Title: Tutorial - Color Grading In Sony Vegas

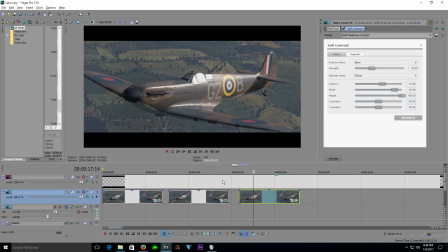499s
Then finally, I want to talk about a couple of third-party plugins that I like to use.
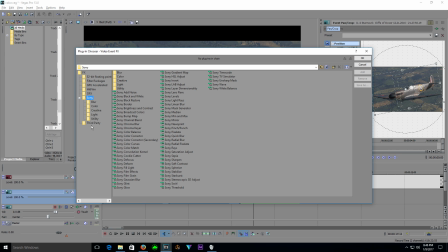504s
And one is actually pretty similar to using the soft contrast. And that is one from Hitfilm that is called Cinestyle.
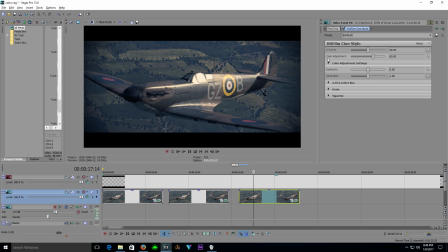517s
Now you can see once I've added this Cinestyle, it's already sort of given me a graded look. And that's because it automatically tints to sort of that blue-orange hue that you see in a lot of movies and TV shows. And you can adjust the strength of that within the plugin.
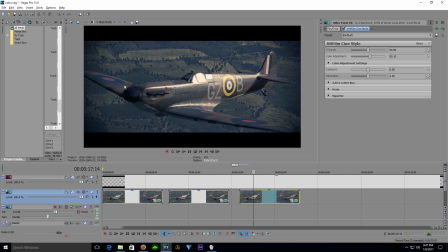535s
And it offers a whole bunch of other ways to fine-tune your footage, again, within one single plugin. We can adjust the contrast curve here, leave it nice and high for a cinematic look.
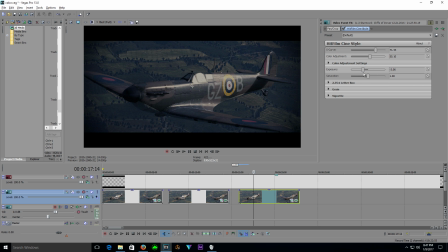550s
We can adjust the exposure, again, to brighten or darken your image. And there we go. Put that back at zero. You can adjust the color saturation.
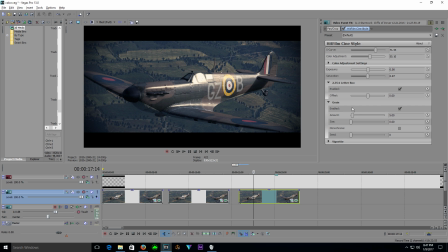568s
You can add your own letterbox, enable film grain, which goes a long way to making your footage look more cinematic, and also add a vignette, again, all within one plugin. Now the other thing I like to use
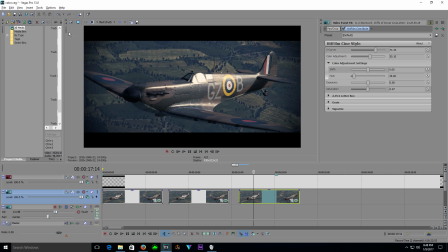586s
is, it's not really a third-party plugin, but you need a third-party plugin in order to use it, and that is something called a LUT.
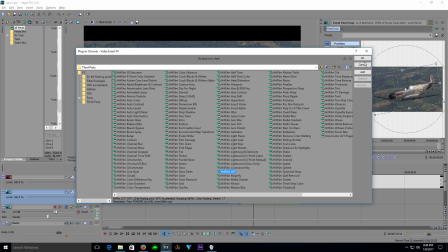594s
So we'll go ahead and remove that. And we'll use Hitfilm's LUT plugin. There are free ones that you can download for Sony Vegas as well. And you can also find free LUTs. You just have to type in Google.
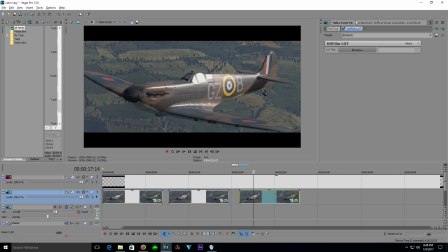605s
I'm not going to go into too much detail about what a LUT is, but basically it tells your footage, it'll read your footage. Basically it tells your software that anything that's, say, maybe this color brown is now going to be this color.
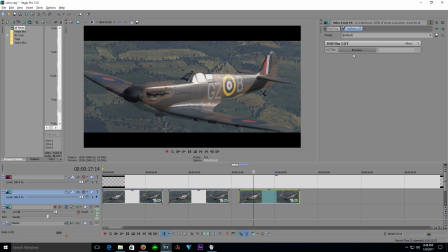623s
So it takes color A and replaces it with color B. So I'm going to go ahead and apply one just so you can see what I mean.
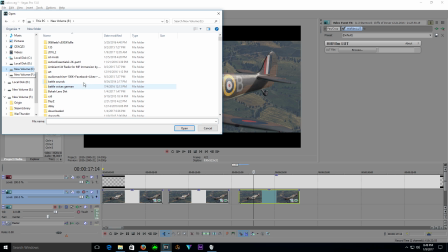630s
So I've got to go to my LUTs. If I can remember where I put them. There we go. 3D LUTs.
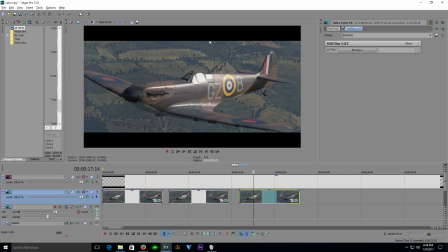643s
Okay, so if we're going to go for one that's a warmer look. Boom. We've applied a LUT and it looks already
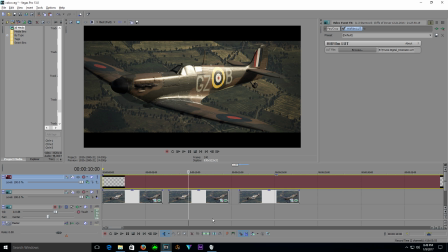654s
a lot like the footage that we've corrected to earlier. A nice warmer feel.
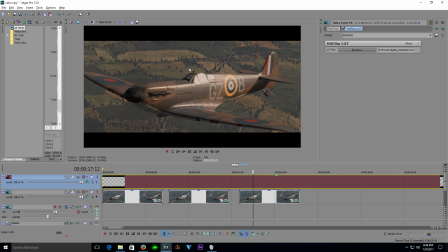661s
And I haven't had to do anything but apply it. So now once I've applied this, I can then add color correction wheels, I can add curves wheels, and then adjust this footage.
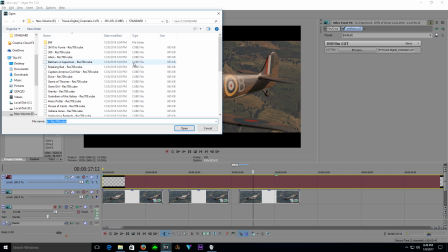671s
Now the best thing about a LUT is that it can take, again,
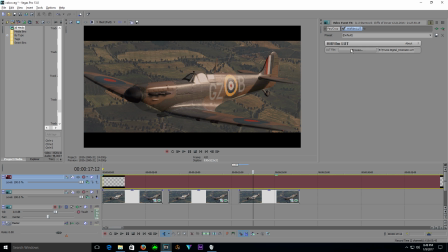677s
our default looking footage and then change it rather drastically to something different. So we can apply all sorts of different LUTs that have come in this LUT pack that I downloaded from Triune Digital. It's a paid pack, but it's very, very much worth the money.
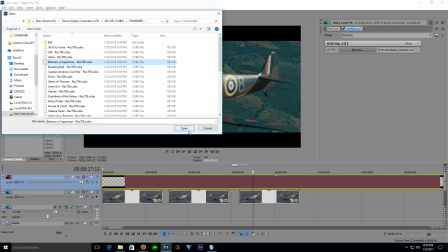694s
And a ton of different sort of looks that you can apply to your footage.
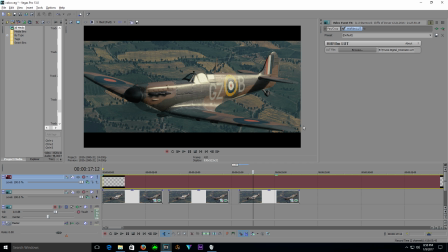703s
Again, to get different looks. And then once you find one that you like, again, you just go through and you adjust with other preset plugins. Well, anyways, I hope this sort of clears up some of the
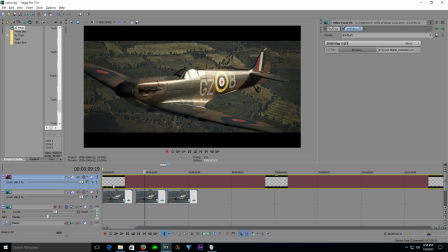721s
techniques that I use for grading and correcting my footage to get a more cinematic look. As always, don't forget to leave a like, a comment below, subscribe to my channel for more content, and I will see you guys in the next video.